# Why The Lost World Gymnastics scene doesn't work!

Hey folks, welcome back to the Pterodome. It's getting very cold on this ship. That's because we need solar power to recharge and the longer we're on this planet the less power I have. So this isn't good. This isn't good. That's why I'm making thermoses of drink and try to keep warm around that and drink it and stay hydrated. and eating food that doesn't require power to make. Cold old carrots. And I can't watch anything, so I'm going through old junk mail to entertain myself in the meantime when I think of a plan to get off this planet. Let's look at what this person has to say.
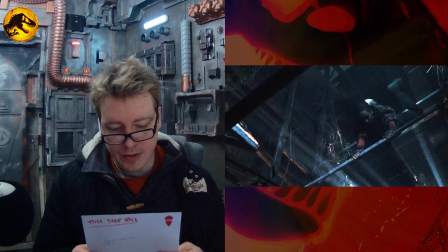They say, why is the gymnastic scene in the Lost World Jurassic Park so bad? That's it? That's all they've asked. Why is that scene bad?
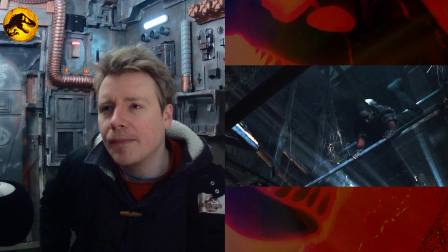Well, I can answer that.
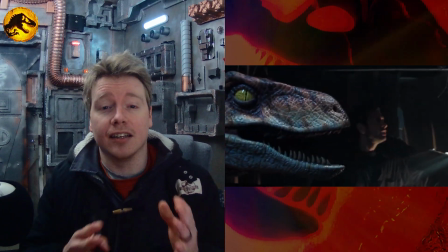Most people seem to think that scene is bad because it's ridiculous that a teenage girl kicks a rapture out of the window.
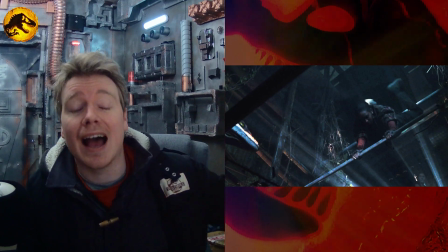I agree with that partly and for years in the past I remember talking about how that scene used to be the number one thing in the Lost World that I didn't like. Because I didn't like the idea of this girl kicking a raptor out of a window after doing all these stupid gymnastics.
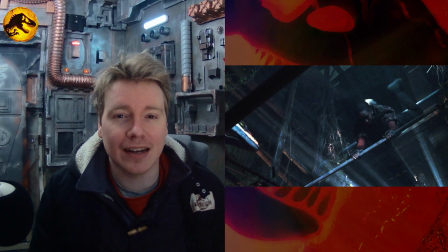But really when you think about it in the logic of the Jurassic Park universe it's not that crazy.
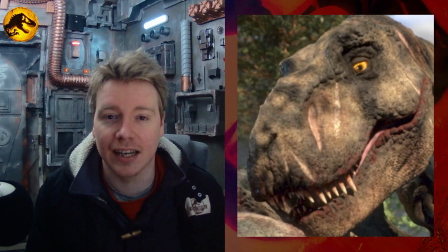I mean we've got Camp Cretaceous now to think about. Well, I don't consider that canon, but that has weather coming out of screens.
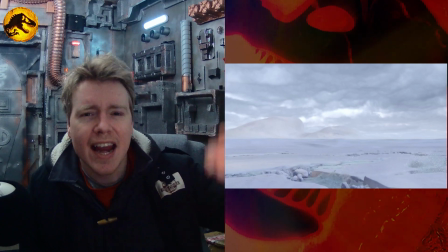Think about that. That has weather. Like snow, rain, sun, all that stuff comes out of screens.
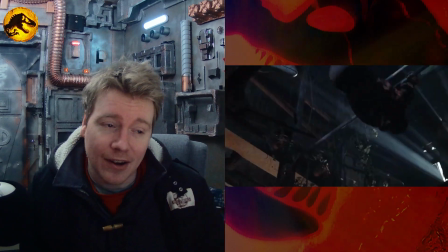That's stupid. But the girl kicking a raptor out of the window pales in comparison to that kind of stupidity. However, what I think makes the Raptor gymnastics scene bad in the Lost World Jurassic Park from 1997, directed by Steven Spielberg, edited by Michael Kahn, ACE, is the editing.
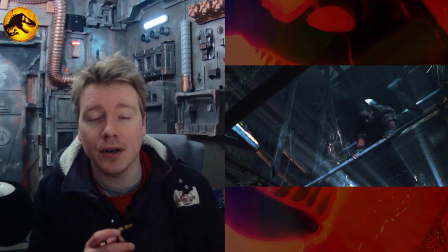I think it's poorly edited. Now, it's one of those things, I don't think I've ever heard anyone else on the internet talk about this. So, I'll just quickly lay it out for you here. That scene is a product of bad editing. so when people watch it they that scene sticks out not so much because of exactly what Kelly's doing it's the way they presented
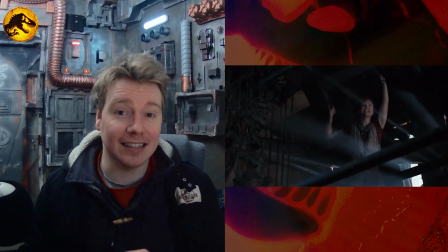it so Kelly gets into position you know and she starts doing her
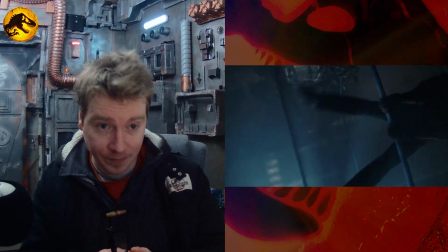gymnastics before the raptor has even jumped up and got
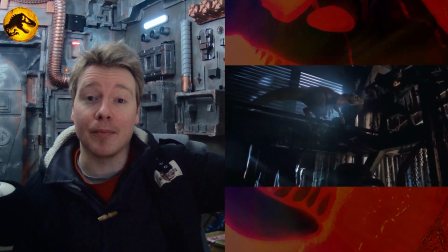to the level to you know where the character Ian Malcolm is her dad and basically
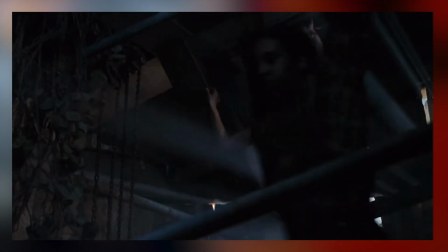it's like she's predicting the future it's like is predicting where that raptor is going to be.
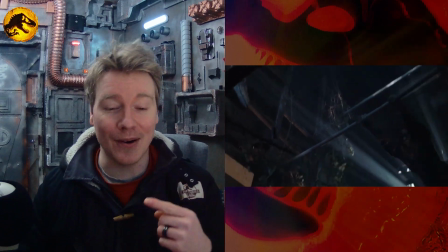So she starts doing these stupid spins around the pole and then she goes, hey you, and kicks the raptor out the window.
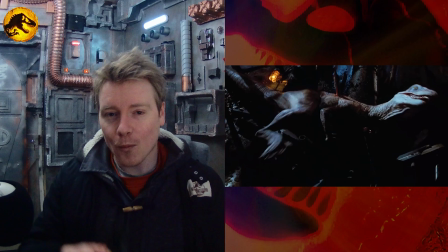But if you think about it, watching the scene back, what was her plan?
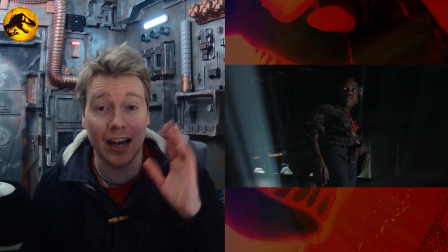The raptor was still on the ground so she starts spinning and doing gymnastics which means she can't exactly see where the raptor is while she's spinning around.
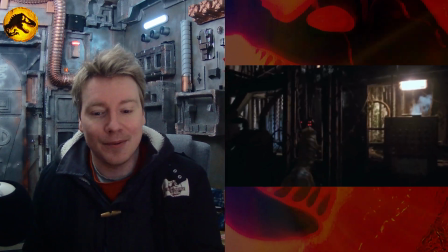So what was her plan? What was going to happen? Was she suicidal?
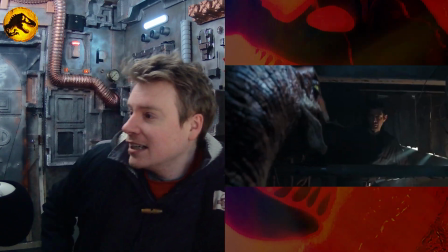Was she, I don't know, stupid to think about?
Hey, you!
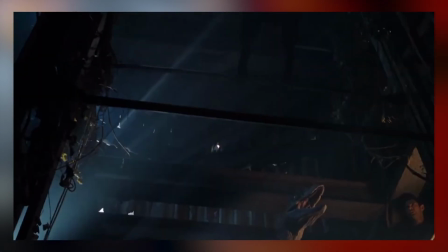But what it really boils down to is, yeah, just the editing, so... I will re-edit that scene for you and I'll present it to you now so you guys can watch it. If it was edited in this way, I think that no one would have really batted an eyelid about this sequence too much, because it's, it, yeah, you'll see, you'll see.